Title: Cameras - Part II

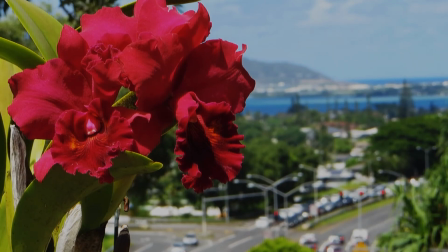(4:12)
So that's what we want people to concentrate on. Yes, there are things happening in the background. You know, your actors could be at a ball game. They could be at a picnic in a park. They could be on the street with people passing by.
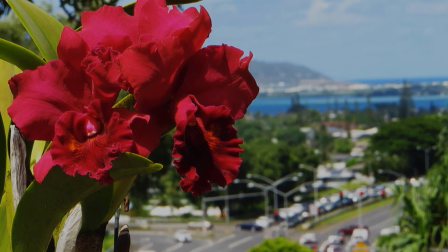(4:29)
They could be in a police station with detectives walking around in the background. We know that there's activity occurring in the back, but the details are not important.
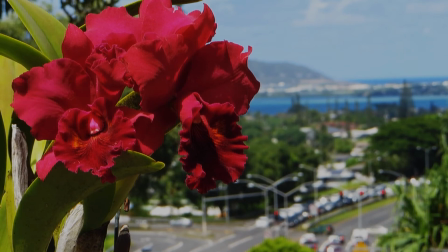(4:42)
Now, let's take a look at this film that I'm showing you right now. You can see this beautiful orchid standing out right in front, completely in focus, kind of transposed over this bay shot. And this clip, just to let you know, was a clip that I used in my last film.
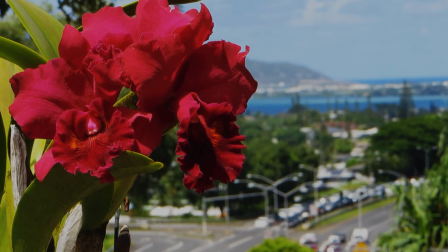(5:02)
It is just a B-roll, type of clip, but this orchid is very special to me. And this orchid was made and created in memory of my late mother.
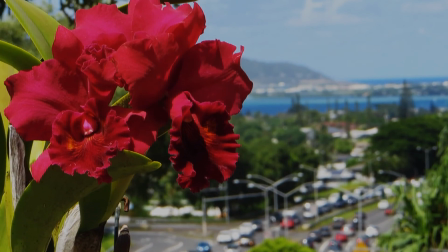(5:15)
So this orchid is called the Walnita Char orchid.
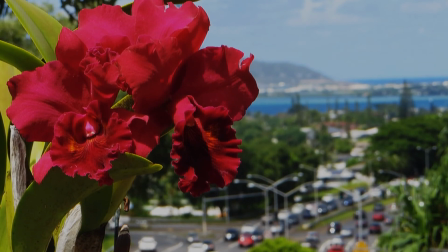(5:20)
Now, when you look at the entire frame, you can see that there's a bay in the background.
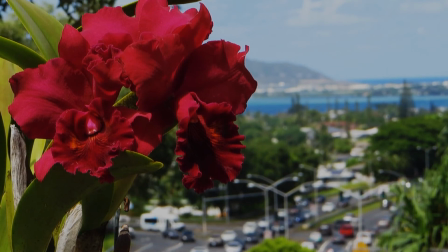(5:25)
You can see it to the right, and you can see the water. But can you see the boats on the water?
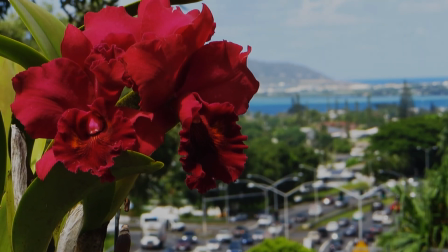(5:31)
No, you can't. They're there, but you can't see them.
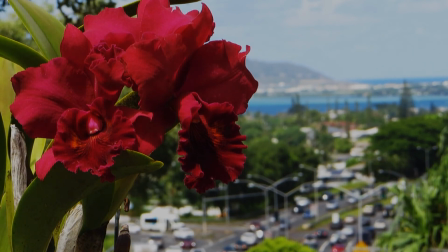(5:36)
Why can't you see them? Because that's not what's important in this scene.
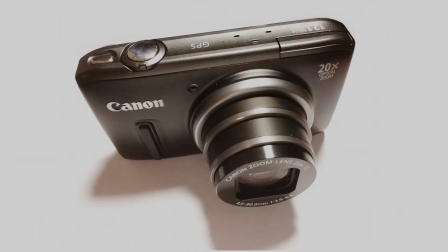(5:42)
I also want to point out that you don't need to have a DSLR to get bokeh, just a telephoto lens. That orchid shot in the CE alert clip, that was done with a very simple point and shoot camera.
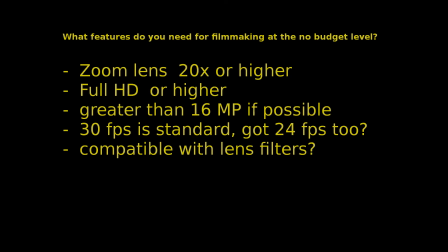(5:56)
Okay, now besides zoom lens, what other features are you going to need? Well, I think that full HD or higher is really important. You need to have resolution that goes to that level. The camera itself should be at least 16 megapixels. Now, this is not a big deal for filmmaking.
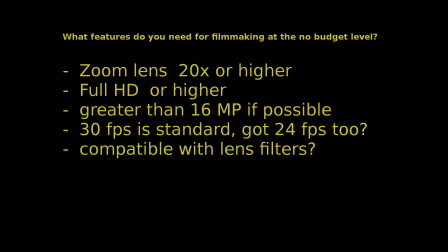(6:13)
This is really for the still photographs that you're going to take. But the standard is quickly moving to 20. So you don't want to get any camera that does less than 16 frames per second. Every camera out there can do 30 frames per second. That's standard, not a big deal at all.
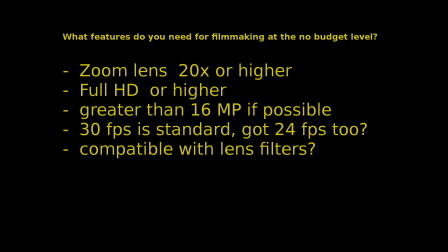(6:30)
The question is, can you find a camera that does 30 and 24p?
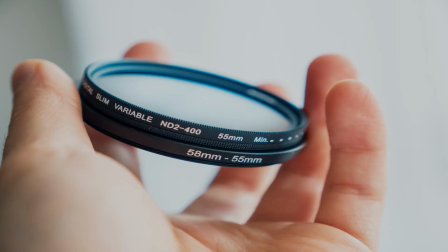(6:36)
That would be really nice to have. Lens filter compatibility. This is critical. Whatever camera you buy has to be compatible with some sort of lens filter, and this is going to be for a UV filter,
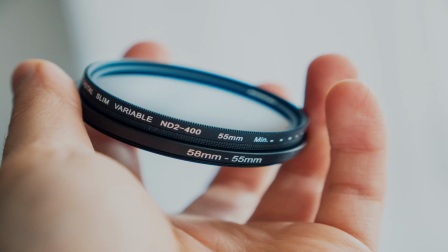(6:51)
the polarizer, the neutral density filter, otherwise known as ND. That ND filter, I can guarantee that you're going to need it on your first film. It's that important.
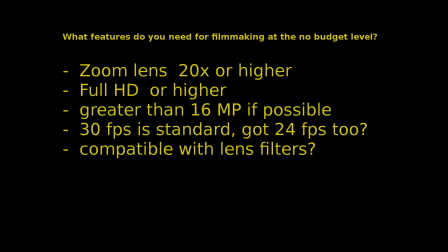(7:01)
So if you're looking at a camera that doesn't advertise itself as being compatible with a lens filter, I'm not so sure. Maybe there's a better camera that you should be looking at. Well, folks, I could talk about cameras all day, but I don't think that's going to do any of us any good. We're only about halfway through this subject, so we're going to have to end this episode here. But in the next episode, we're going to take up topics like mid-level cameras, the major brands, the models that I think would work best for you. We're going to talk about DSLR cameras, the different types, and make a list of some of the more affordable DSLR cameras if you want to go that route. We're probably going to make our overall recommendation on the camera that you should get if you don't have one right now. And if we have time, maybe we can talk about action cameras. Thank you for watching. Until the next episode, aloha. Or as Steve McGarrett would say, a hui ho.